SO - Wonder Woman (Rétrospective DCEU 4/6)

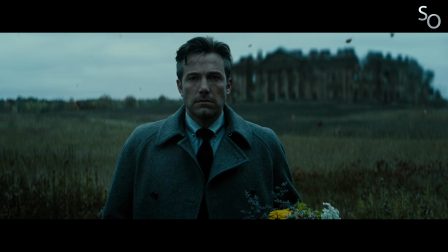Une approche qui se voulait donc aux antipodes de celle de Zack Snyder, qui avait pris le parti de traiter ses figures super-héroïques de façon principalement tragique. Et là vous allez me dire, oui, mais justement, c'est ça qui était cool chez DC. Et vous aurez pas forcément tort.
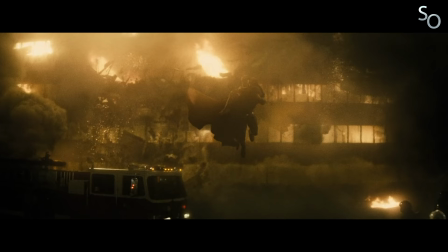J'arrête pas de le dire depuis le début de cette rétrospective, ce qui est appréciable dans Man of Steel et Batman vs Superman, c'est qu'ils ne tentent pas de faire du Marvel.
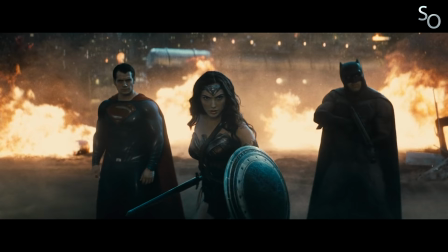Au contraire, ils sont caractérisés par une approche et un ton qui se veulent bien différents. Ça permet donc à la saga d'apporter quelque chose de bien à elle, et de pas simplement marcher sur les plates-bandes du voisin.
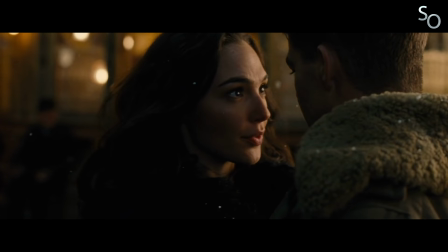Mais ce qui est intéressant avec Wonder Woman, c'est que le film dispose de plusieurs cordes à son arc, et ne se contente pas de jouer sur un seul tableau, alternant au contraire de façon plutôt efficace entre différents tons.
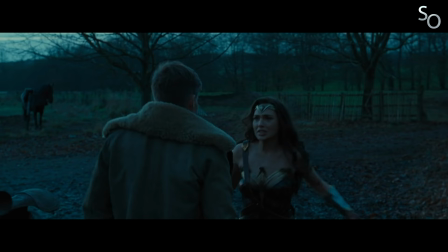Wonder Woman se présente donc comme un film d'aventure à l'ancienne, parfois drôle et touchant, mais qui peut également faire preuve de gravité au travers de séquences disposant d'une forte puissance dramatique.
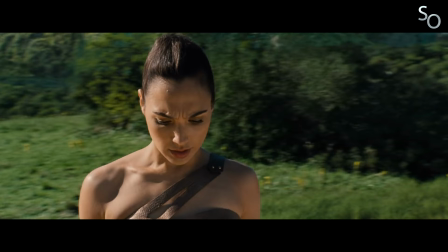Mais reprenons depuis le début. Une des choses qui est assez appréciable avec Wonder Woman, c'est que la narration est plutôt posée.
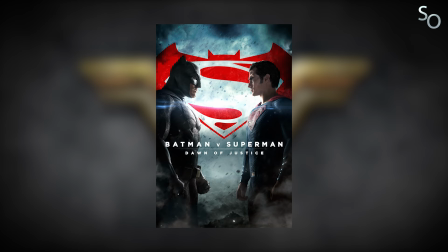Si Batman vs Superman allait beaucoup trop vite au point d'en être exténuant, la faute au studio, Wonder Woman n'a pas ce problème.
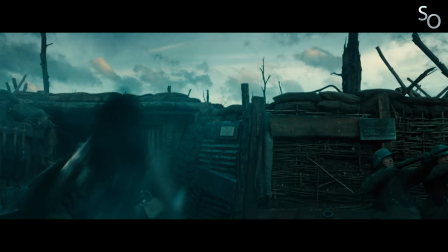Ainsi, tout l'acte 1 qui prend place sur Themyscira prend le temps de rendre ses personnages attachants et de mettre en place ses enjeux et thématiques sans chercher à se précipiter à tout prix vers l'acte 2 le plus rapidement possible,
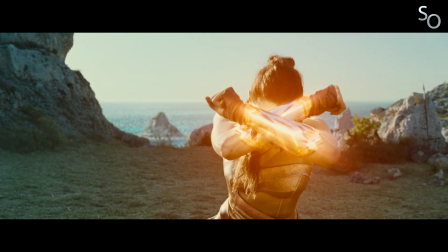comme c'est souvent le cas. Ici, l'action est secondaire. Ce qui intéresse Patty Jenkins, ce sont les personnages.
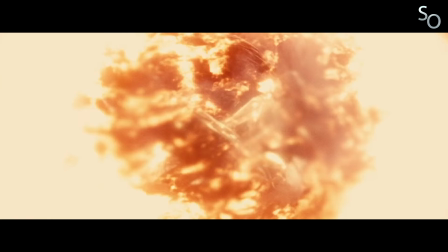Le cœur émotionnel de l'intrigue, c'est bien évidemment le personnage de Diana.
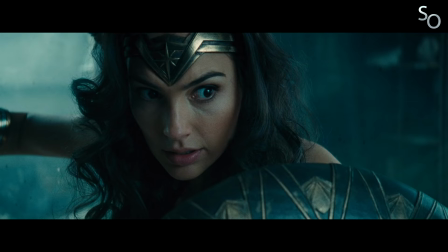Et si Gal Gadot s'était déjà avérée plus que convaincante dans Batman vs Superman, elle confirme ici que Zack Snyder ne s'était pas trompé en lui offrant ce rôle iconique, portant avec aplomb le film sur ses épaules.
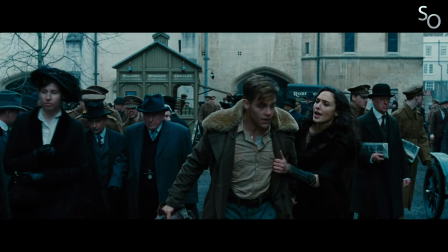Mais ici, Gadot campe une version bien différente du personnage. C'est en effet une Wonder Woman bien moins expérimentée qui nous est présentée ici.
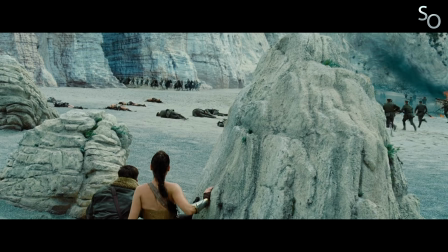Idéaliste et profondément naïve, elle semble être une enfant dans un corps d'adulte, ne parvenant pas à saisir la complexité du monde, et persuadée qu'il n'est régi que par des dualités.
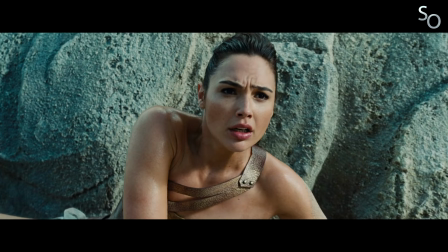La principale étant bien sûr celle qui oppose le bien et le mal, une vision purement manichéenne.
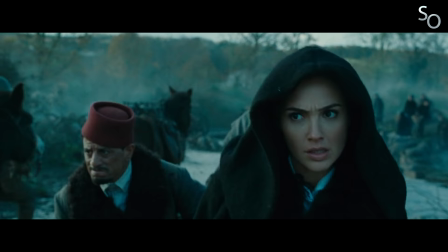La direction artistique elle-même vient souligner le point de vue de Diana, passant de la lumineuse et paisible Themyscira,
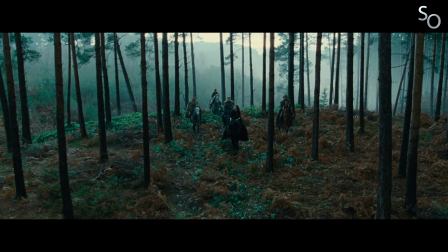ensoleillée, colorée et paradisiaque, au sombre et monochrome monde des hommes rongés par la guerre. Visuellement, le film est d'ailleurs extrêmement soigné.
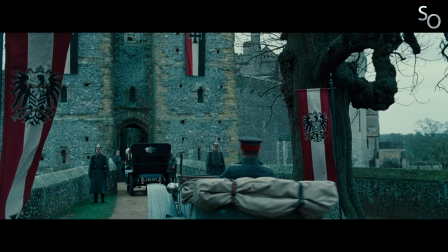Du début à la fin, les décors sont superbes et éclairés avec soin, dans un style rappelant parfois effectivement le côté aventure old school des Indiana Jones.
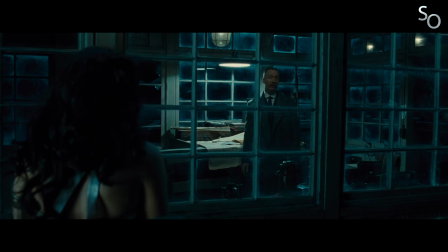Concernant la mise en scène de Patty Jenkins, elle s'avère quant à elle plutôt efficace et riche en plans iconiques, mais la réalisatrice semble cependant être plus à l'aise dans les scènes de dialogue que dans les scènes d'action,
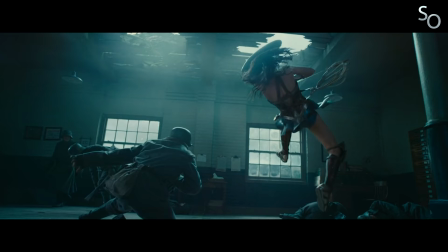où elle use et abuse de ralenti. Je veux bien qu'on en fasse quelques-uns pour mettre en valeur les prouesses physiques de l'héroïne, mais là c'est vraiment toutes les deux secondes.
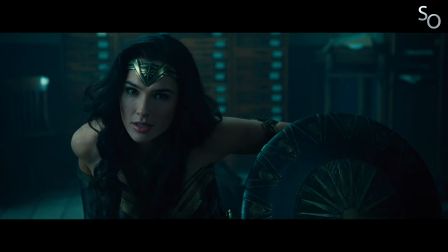Dès qu'une Amazon fait une pirouette, boum, ralenti.
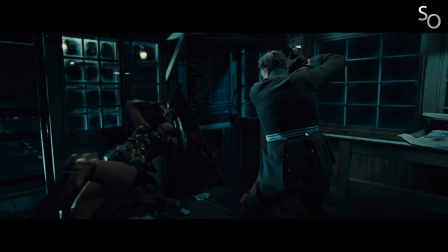Et ce qui était à la base un parti pris esthétique permettant d'iconiser l'action d'un personnage, à la manière de l'action figée d'une case de comics, ne devient au final rien de plus qu'un gimmick extrêmement répétitif. Au début c'est plutôt joli, mais au bout de 10 fois, bon, ça devient lassant.
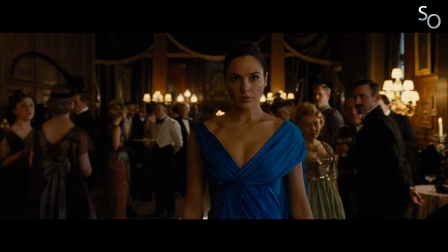Mais revenons-en au personnage de Diana, car si le personnage en lui-même est plutôt réussi car très attachant, j'aurais des choses à redire concernant son arc narratif, et particulièrement sa conclusion.
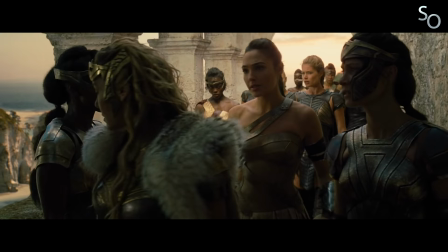On va donc se pencher là-dessus. Donc, dans Wonder Woman, on suit Diana passer à l'âge adulte en gros.
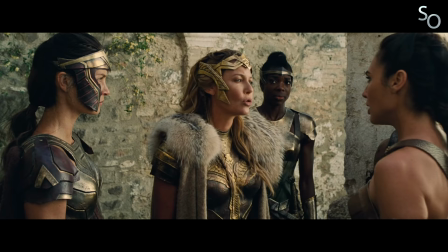L'histoire tout entière est basée sur la perte de l'innocence, sur la remise en question de ses certitudes, bref,
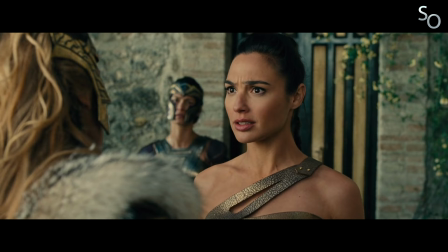sur la capacité qu'aura Diana à mettre de côté sa vision biaisée de la réalité, représentée par l'île de Themyscira,
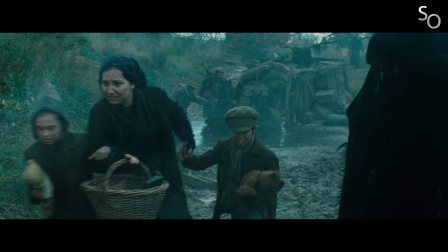pour faire face à la réalité réelle, représentée par le monde des hommes.
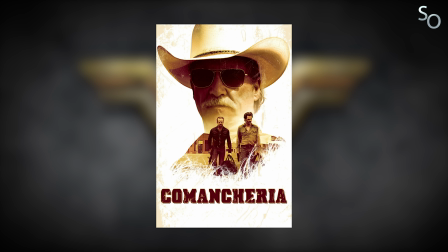Elle y parviendra notamment grâce à Steve Trevor, incarné par un Chris Penn toujours très charismatique, mais que je préfère quand même voir dans des films comme Comancheria par exemple, où il peut véritablement exprimer tout son talent. Oui, je me donne pour mission de citer Comancheria dès que l'occasion s'y prête. Et même quand elle s'y prête pas. La séquence sur le bateau où Diana et Steve échangent sur la relation homme-femme a été quasiment intégralement improvisée par les deux acteurs, résultant en l'un des dialogues les plus savoureux du film.
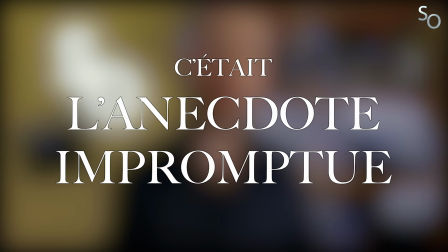C'est ce qui s'appelle de l'alchimie.
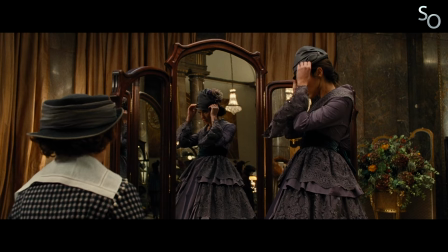Bref, une fois arrivé dans le monde des hommes, on se retrouve face au schéma relativement classique du poisson hors de l'eau, avec une Diana qui a bien du mal à s'adapter aux us et coutumes locaux.
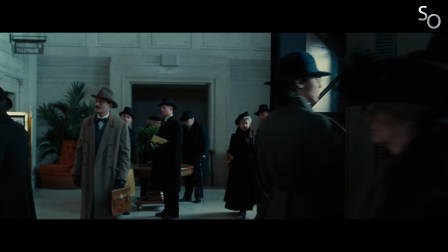En résulte des situations cocasses et saugrenues plutôt bien amenées, sans forcément en faire des caisses.
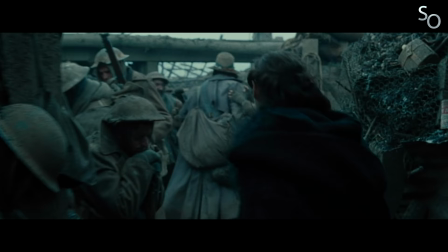Il y a de l'humour dans Wonder Woman, mais cet humour ne se veut jamais intrusif, et ne parasite pas les moments dramatiques, comme ça peut parfois être le cas du côté de Marvel.
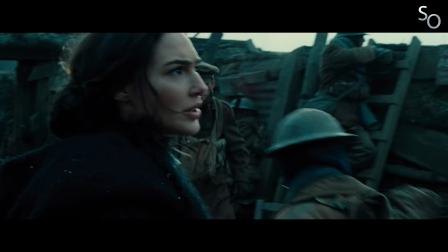Très vite, le film plonge ses personnages dans le chaos des tranchées, face à l'horreur de la guerre, où l'idéalisme de Diana va être mis à rude épreuve.
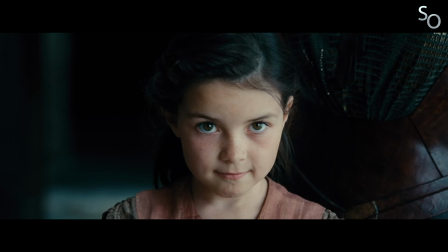Ayant grandi dans un environnement préservé du monde extérieur et de tout conflit, elle ne connaît de la guerre que les récits héroïques racontés par sa mère,
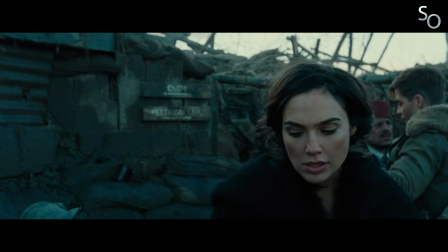et cette première plongée au cœur de la réalité va constituer une étape nécessaire sur le chemin menant à sa compréhension de la nature profonde des choses.
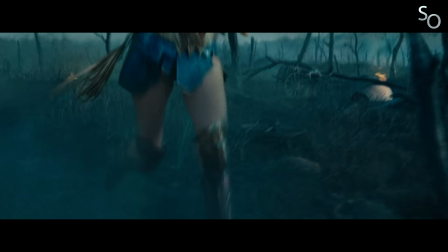Une première épreuve dont elle ressortira vainqueur au travers d'une scène devenue rapidement culte, celle du No Man's Land.
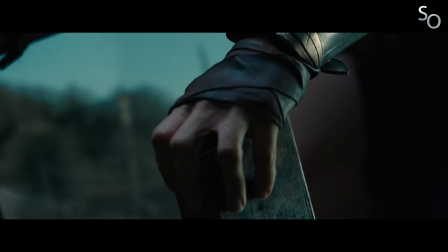Une superbe séquence où le personnage décide de suivre ses convictions en allant porter secours à un village assiégé.
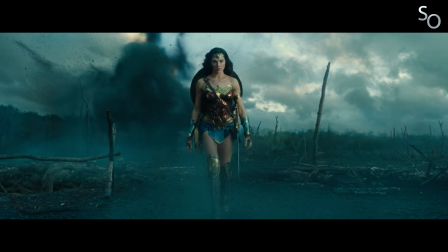C'est ici que l'héroïne se révèle pleinement. C'est d'ailleurs la première fois que le film nous montre le personnage dans sa tenue mythique.